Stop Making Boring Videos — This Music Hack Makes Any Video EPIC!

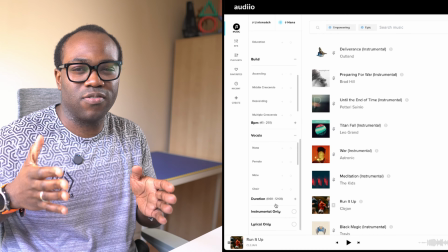So I like to, if you're filming a sort of shorts clip that may be like 30 seconds,
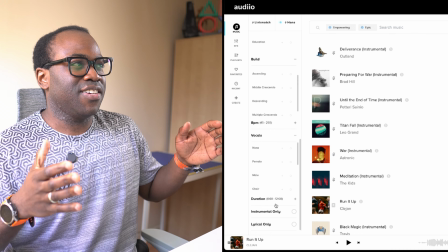sometimes it might be difficult to find a 30-second segment of a 2-minute song clip.
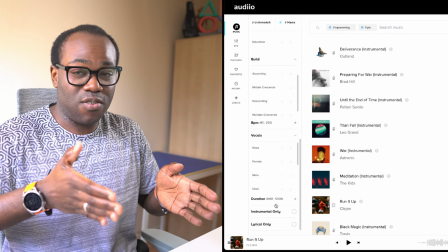So if you just narrow it down to 30 seconds, then you know that within that 30 seconds, it's going to have all those aspects that you're looking for. If I want my run to feel aggressive or empowering, dramatic, I can just choose those mood styles and even combine them to find potentially the perfect track to capture the exact mood that I'm after, or go with something completely different that has that ascending build up to create something in that classic underdog story vibe.
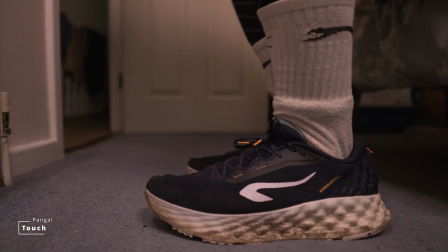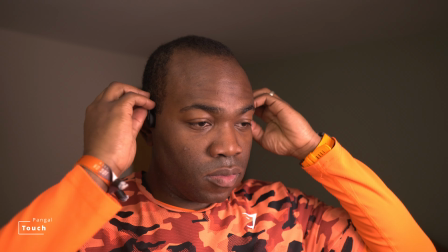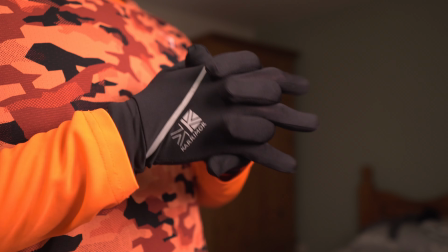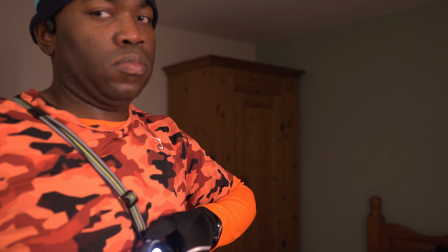Or if I just want to capture the peacefulness of an early morning jog, I'll go for something soft, ambient, maybe a sort of lo-fi beat.
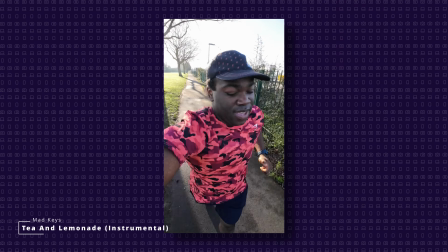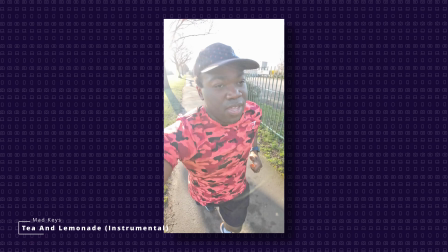Now, so far, I've not been able to come away from a search without finding the ideal soundtrack for that long or short form video that I'm creating. Now, music is just one part of the equation.
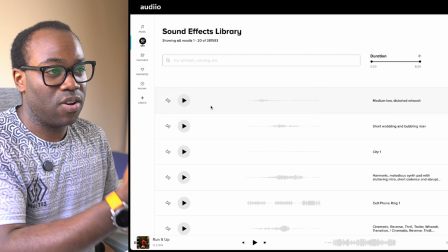The real magic happens when you add sound effects, and this is what you've got with that. So you can search. So if I'm looking for
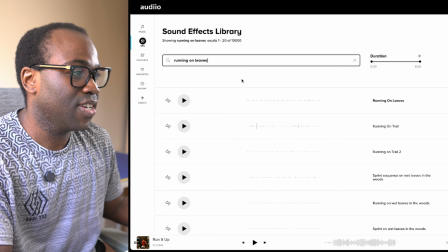running on leaves, for example, so I can just type that in, and then there's the running on leaves, so I can just play that.
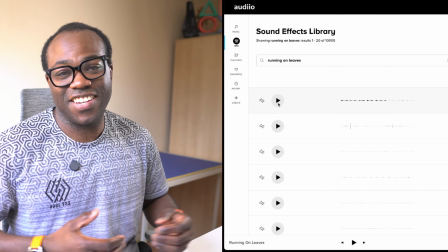And as far as running on leaves that's perfect.
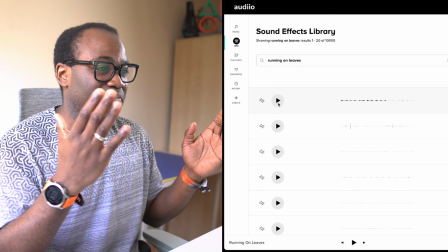So I can download that, put it into my clip, and then put it into my editing software of choice and put it on,
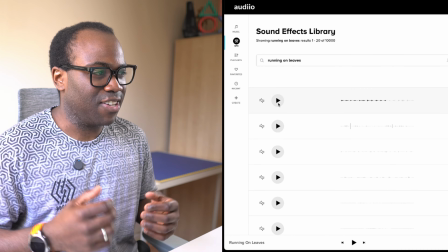and it just makes it sound a little bit more authentic.
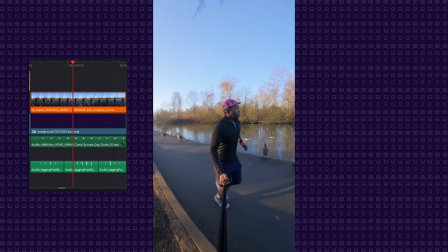You see the difference? See how much more real and authentic that feels compared to how it was originally. The same footage, but with the right music. It tells a completely different story, and that's the power of audio. It's not just about adding music, it's about creating an experience. And when you pair that with good visuals, you've got something that grabs attention and doesn't let go. Now here's where Audiio have embraced AI, and it's actually a really cool feature. Their LinkMatch AI actually analyzes music from various sources like Spotify, TikTok and YouTube to find matching tracks within their database that obviously isn't copyright protected, as long as you have that active subscription.
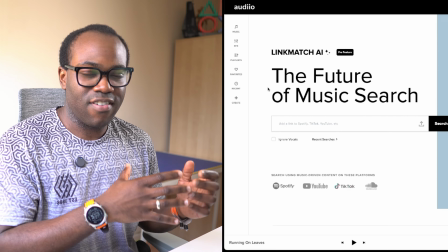So with the LinkMatch AI, there may be a certain track of a popular artist that you really like.
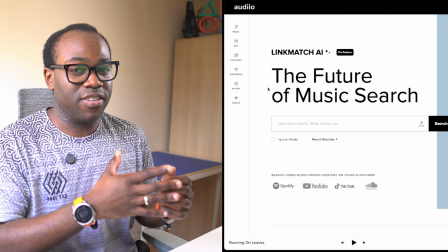So for example, I like the Naughty Boy featuring Beyonce track called Running, and I like to use that.
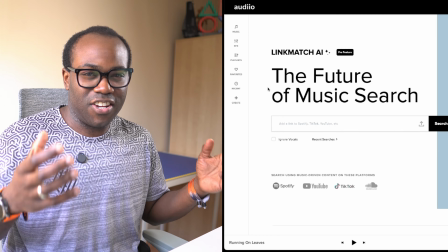I'd love to use that in a lot of my video clips, but obviously because of copyright reasons I can't.
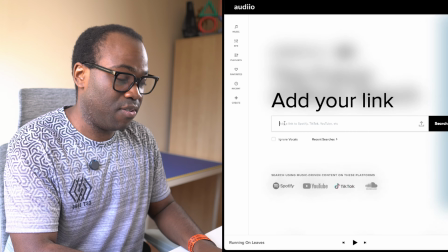So with LinkMatch AI, I've got the link from YouTube for that song, so I can just paste it into here and then search,
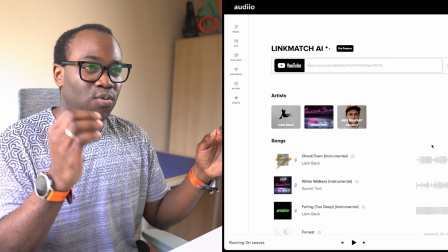and then this is going to search all of the Audiio database and find songs that it thinks sound like it,
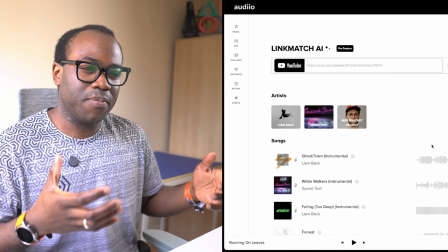that may be able to produce that same vibe and atmosphere as that original song.
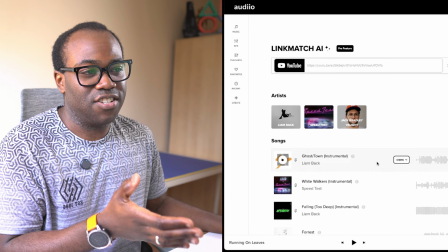So let's have a look and listen to what it's recommended for this track.